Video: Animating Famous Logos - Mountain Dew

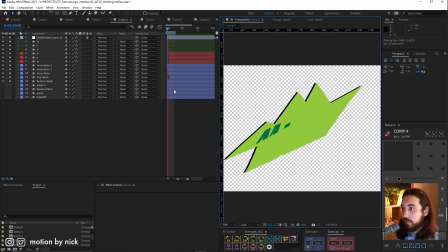So now let's add in some more elements to this. So we have the mountains going up and down. We put in the rest of the kind of general logo shape to see what it looks like when the mountains come down and put in some of the text and i can see okay this is probably actually going to work and then i put in an adjustment layer with a drop shadow in
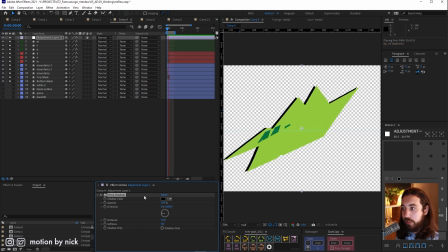here just to kind of roughly give it that outline to see what that would look like too and i can now really kind of get the big picture okay this is probably going to work i should continue pursuing this direction now that all of these pieces here kind of look good together.
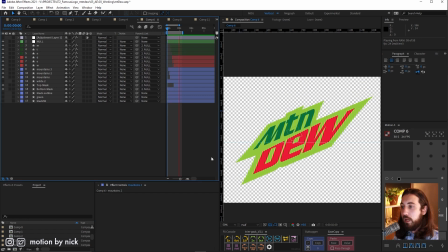So then I'll start just kind of going down different avenues. Let's add a little bit of rotation to this. Too much doesn't look great but I'll also go in and I will start refining some of this mountain movements here trying to bend it back down to match the original logo shape and see if that's working
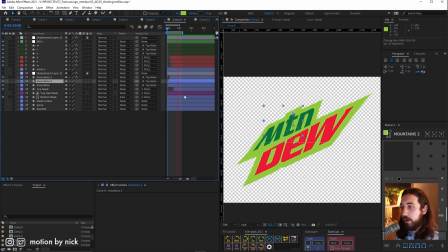and we'll just keep going down this refining a little bit more and more make the text a little bit slicker make the mountain shapes a little bit slicker so when they come in they match that original shape a little bit more but I
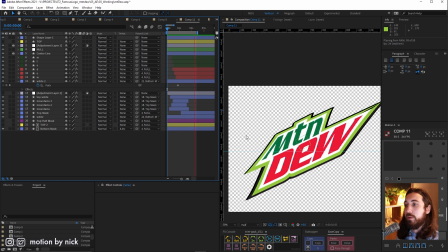never want to get too far down any one individual path so before I make any of these mountains or text too slick I got to start bringing in the other elements so in this case the outlines and everything like that and once I start doing that I'm starting to see some problems
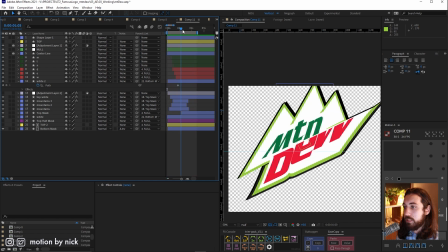here so when we start adding in the outlines for the mountains and stuff like this we can see we're starting to get a lot of these weird edges and stuff popping out but that's no problem we can look at this stuff later and a little trick for something like the mountains here so this
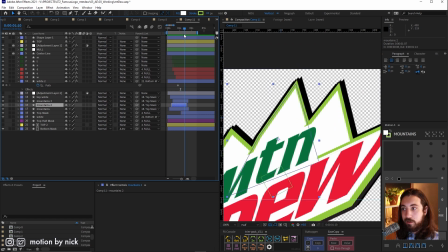outline adds a little bit of complication to trying to match stuff up it's a lot harder when you have outlines to match these these animation cuts
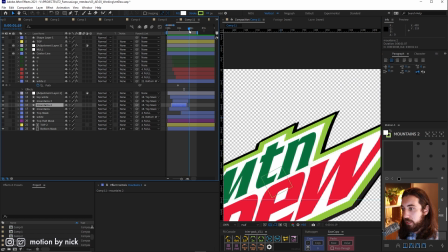versus just being filled but my trick here is we're doing something called a match
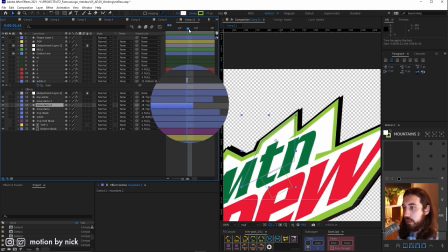cut so basically we're just going to cut here when it's still in a pretty um high velocity high rate of speed that's when we're going to cut this layer into the next layer we're doing that with all the
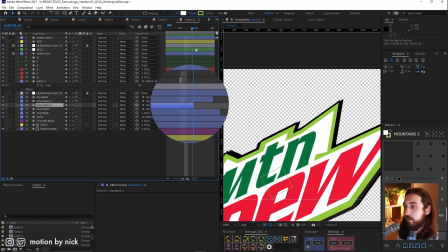mountains here because if we tried to just make this a really slow ease in it's going to have to be a lot um smoother with the motion to try to get these to match up but if we cut this layer while it's still moving pretty fast, we have a lot more artistic liberty of how different the shapes can be.
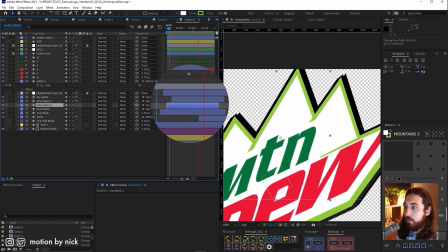So if I play this again, you can see that we're actually cutting while they're still pretty different,
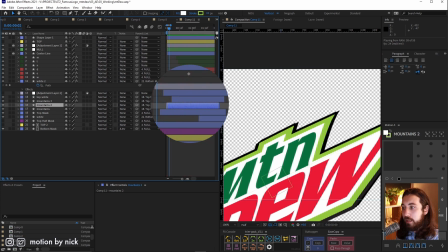but because we're doing it so fast, your eye doesn't really pick up the difference there. There's a little bit of a trick to it.
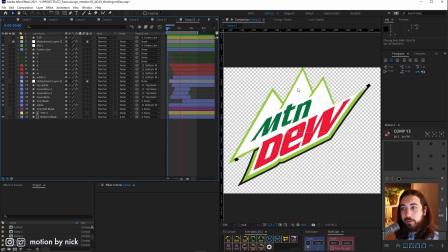You can get away with a decent amount if you do it with speed. then I had the brilliant idea to add some spin to this we're gonna be on the fence about if we keep this or not but it adds some some of that movement we're talking about some really exciting stuff you
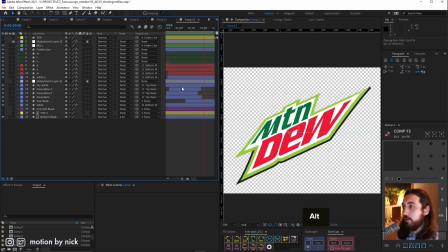know like you're spinning in your gamer chair after I know a couple cans down the hatch so I don't like to pre
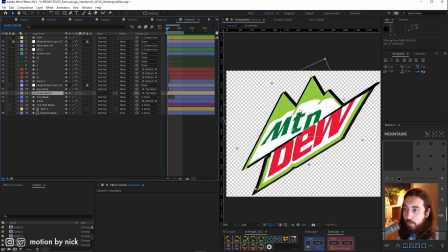comp things until they're in a really good spot I like to keep things really flexible but at this point I feel like I'm good to pre-compose these mountains here,
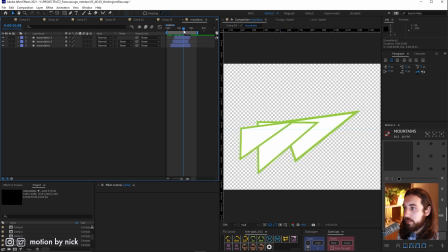pre-compose them, put them in their own composition like this. It put them upside down for some reason.
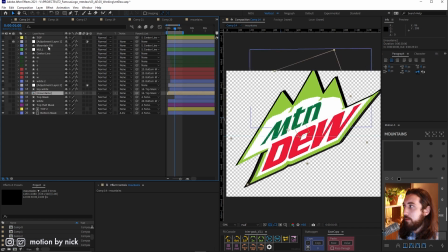Not sure why it did that, but it's all right. And now in this case, I can add this mountain fill layer. So this mountain fill, all we're doing here is we add a zigzag effect onto this.
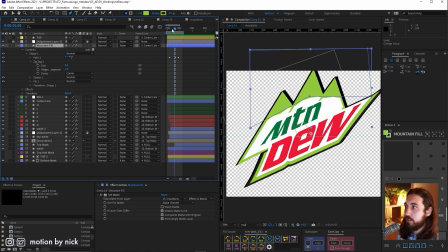This is zigzag. We can do that and that kind of gives it this little mountainous texture. and then this little fill is parented to everything else so it spins around with it and we're just kind of animating this up and down to kind of give it that nice shadow.
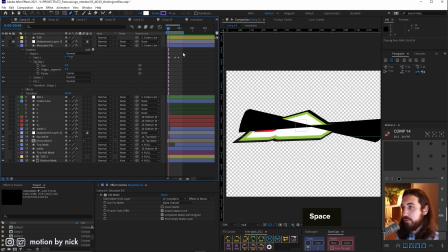Obviously we're going to keep it in the same color palette so it is kind of an abstract mountaintop and I think that really adds a nice touch to it.